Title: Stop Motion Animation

right if you're if if you're if you have a jacket or something which is difficult to tie then just leave it it's okay you can just all right there you go a little fishy is ready
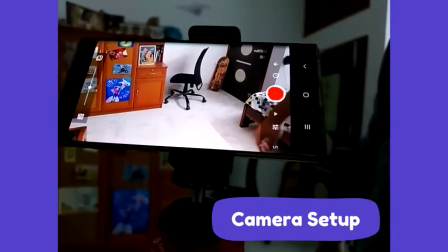4:13 all right you can see this guy okay cool so like i said this is going to be my
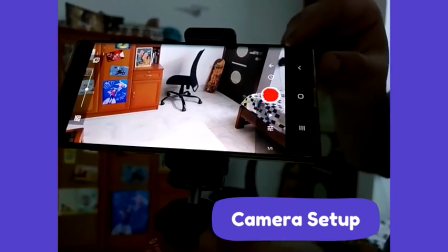4:23 this is going to be the app i'm going to be using it's called stop motion studio and just pull out this
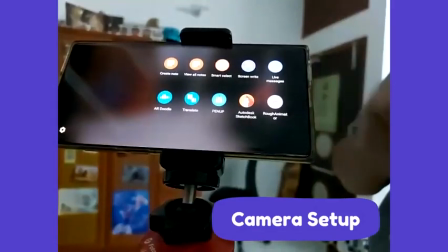4:29 s pen which i'm going to use as a remote like this i don't
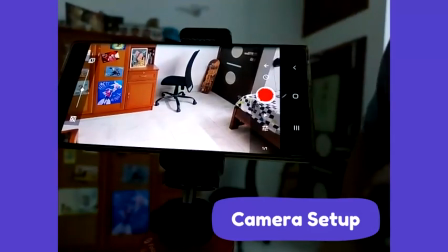4:34 want to be touching
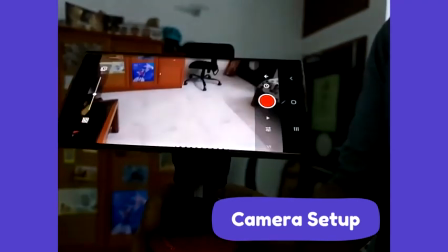4:40 a phone so i need more room because i wanted to swim around this area so i'm just gonna
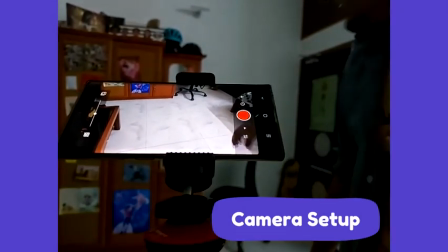4:48 rotate the camera a bit cool now the one good thing about stop motion animation is it's
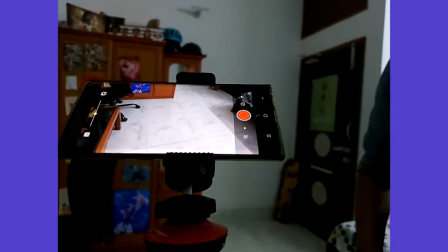4:53 a good workout session okay you need to like i said you need to go pose your character come
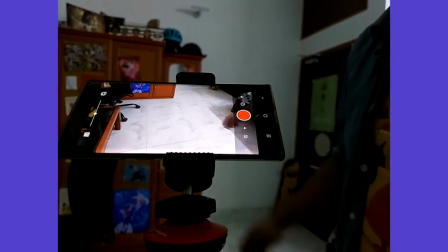4:59 back take a take a pic okay now you'll see less of me and more of the
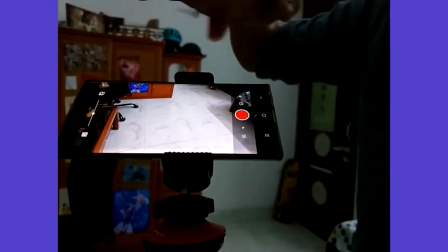5:06 fish that's my shirt so i want you
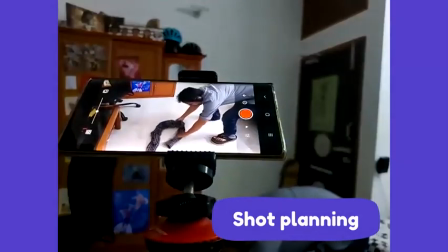5:12 to keep the shirt here okay so
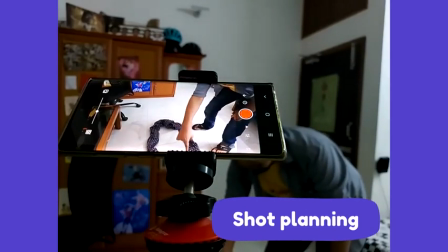5:17 i want this guy to swim into the camera take a turn
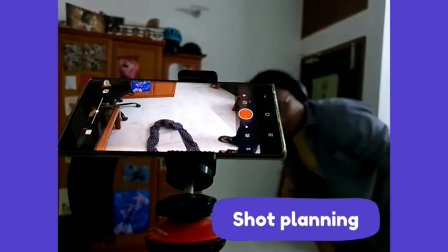5:23 and then spin back out of the camera okay the action of the action of the swim you know like how the how the action is going to be so it's going to be like this this is how you know say octopus they swim around so like i told you about timing so this comes fast so that it can propel the body upwards this is fast and then this is low so that it can take its time to again go for the next push so it goes like this and like this so here the frames will be far apart here the frames will be slow so it will be like nearer to each other and the nearer they are towards the end of the action it will be very near to each other so it will come to a slow in and it will slow out again and fast here and slowing that's it that's the only that's the only rule okay so similarly when it pushes the body the body will go the body will suddenly go up and then slow down a little and again go up and slow down a little because it's getting propelled by the by the tentacles okay
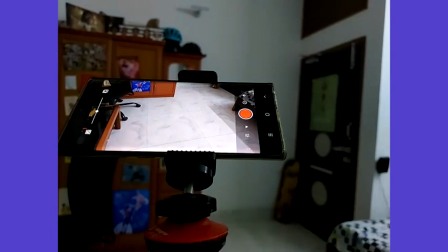6:38 are you guys ready with your swimming shirts okay i'm taking the
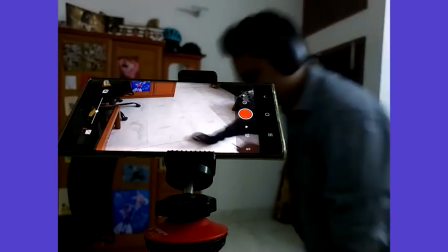6:44 first shot okay so i want this guy to come in really fast
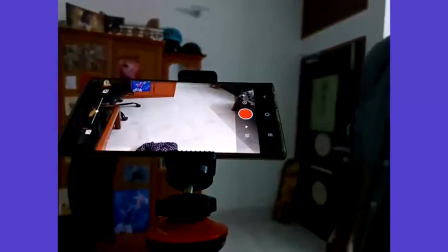6:50 so maybe he comes in so this is another thing that i forgot to show you is like the one cool thing about this app is you can see
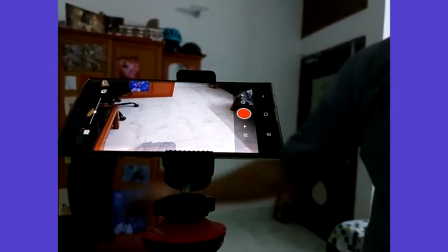6:59 the previous frame right if you now if you see i'm transparent right
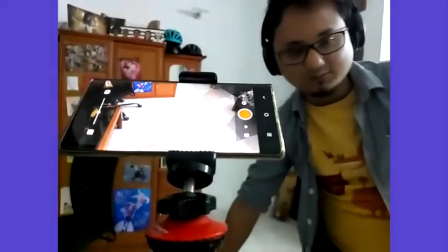7:07 because this is actually what it's showing is the previous frame and this is the new frame.
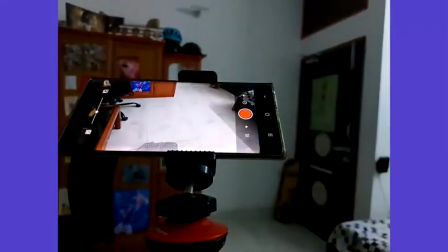7:16 Okay, I'm going to explain along the way.
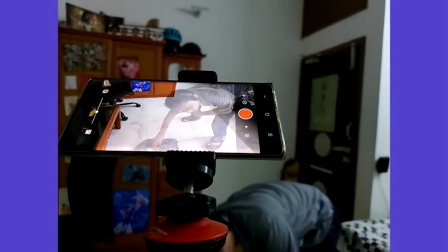7:19 Now I'm just going to push it further up because it got propelled by the tentacles, so it's going to go further up.
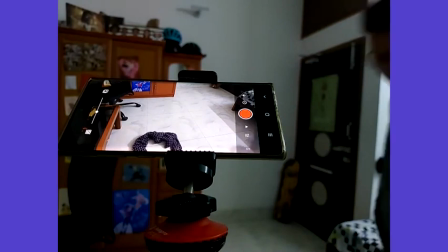7:36 Take a picture.
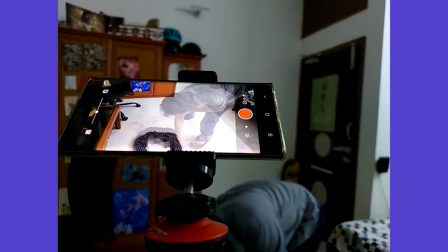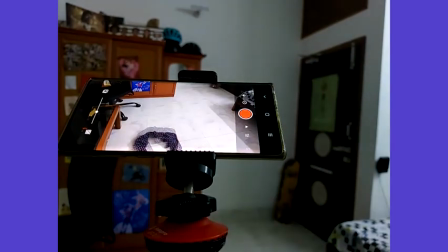7:44 Take a picture.
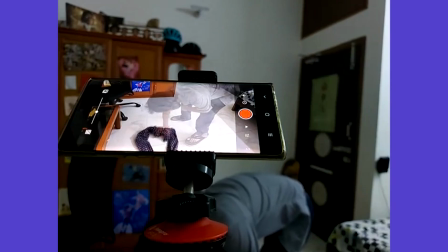7:48 Wherever it's slowing down, it's going to go, the frames are not going go far apart just remember that okay